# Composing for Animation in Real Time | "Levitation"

I like that much better. You can hear the difference. The bassoon gives that woodsy kind of feel, which for me always evokes fantasy.
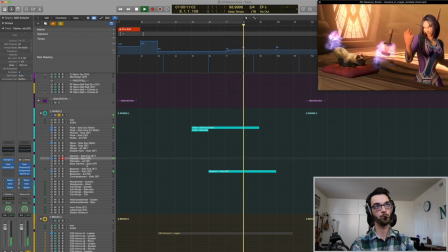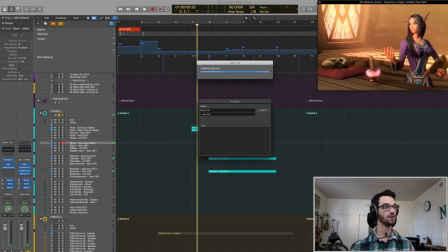Beautiful. Let's add in oboes just to be complete. We'll give them a little something to do, or we'll have them double the pizzicatos, which would be nice.
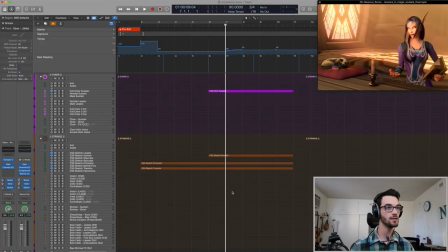Let's try that because I noticed that the pizzicatos are kind of getting drowned out. So an easy way to do this would just be to take the pizzicato at the spot that we're looking for,
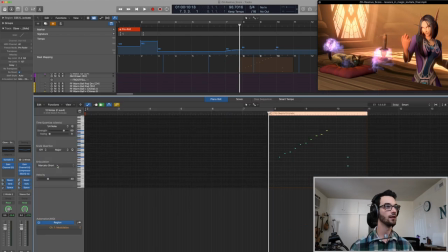and then paste it over where the oboe is, and then basically just figure out where we want to start. See, that sounds brilliant. I like it. All right, here's a listen through with the sound.
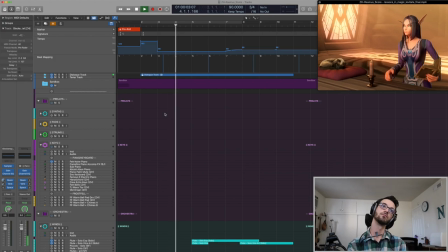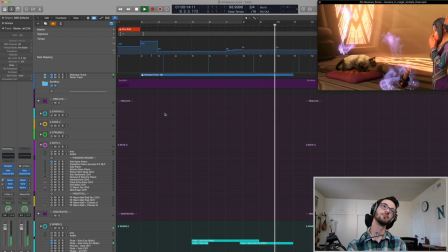It's really nice. I really like it. A couple fixes that I want to do. I don't like the doubling.
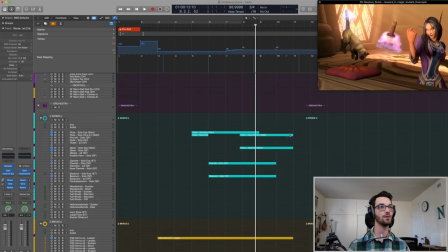I think it's actually a bit funnier when it's the oboe. Oboe has a bit of comedic effect, maybe more so than flute does.
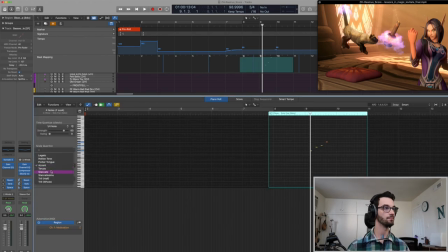Again, I really use my ears for most of this to guide me. Why don't we double that?
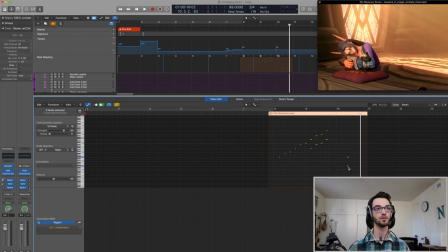Yep, I like it, and I think we should push this a little farther even off the beat. sure everything's coming through.
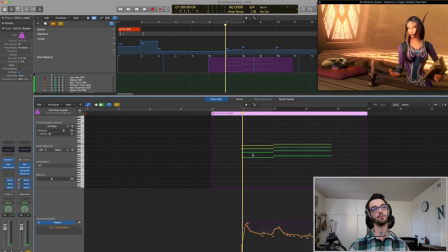Now that I've heard the other elements, I think we can have the choir actually up a little bit. Let's have them say, say, ah. I like the top note.
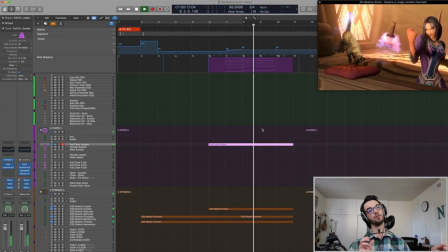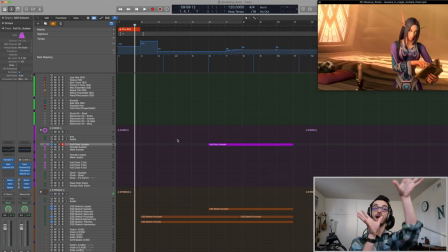Yeah, see, we have a higher push, and then it pulls down a little bit. I'd like to make that upper ah in the choir legato because you don't always hear the middle voices when you're doing sustain patches but you do hear the upper voices.
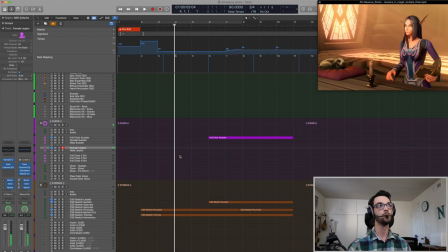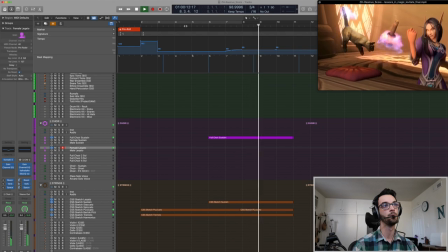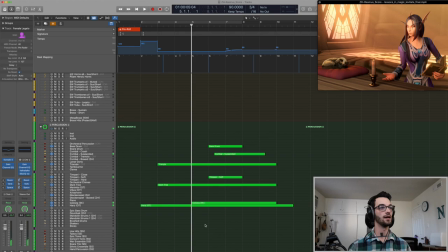For me that makes a big difference. Now I would like to have I think a harp run. Now the way I do harp runs is I roll on the white keys of the piano and then I change the tuning later. Makes it a lot easier than me trying to play a scale.
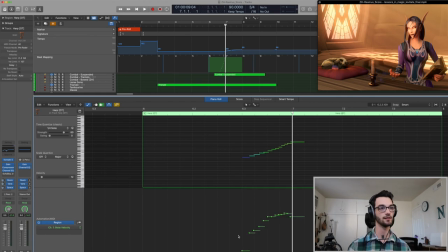that sometimes I'll exaggerate this a little bit and then I could just go through here change the tunings appropriately now she has the moment where she knows she can do this power and I think I'd like to have a timpani crescendo for a bit longer to show that she is about to
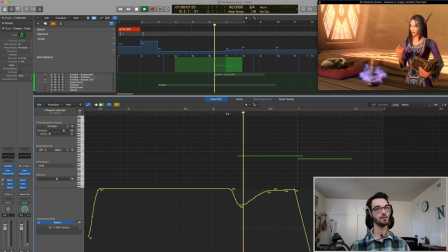unleash bit messy but you know you won't notice in the mix that's a little better and then let's see anything else we can do in terms of the percussion because the percussion is pretty nice I was thinking maybe tubular bell or
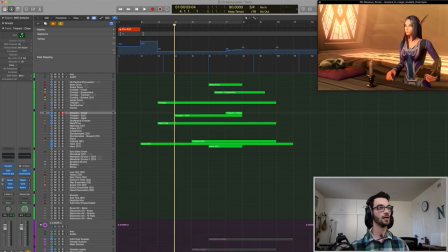chimes let's see if that's too too much okay
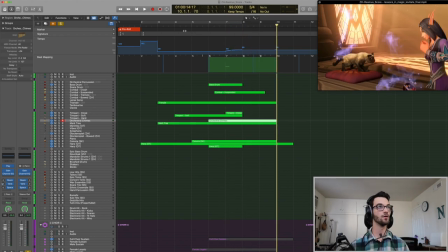I did that on the note of the French horn
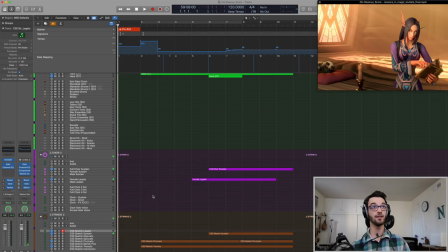I think we might be good honestly I think it's good to go let's give it a final listen.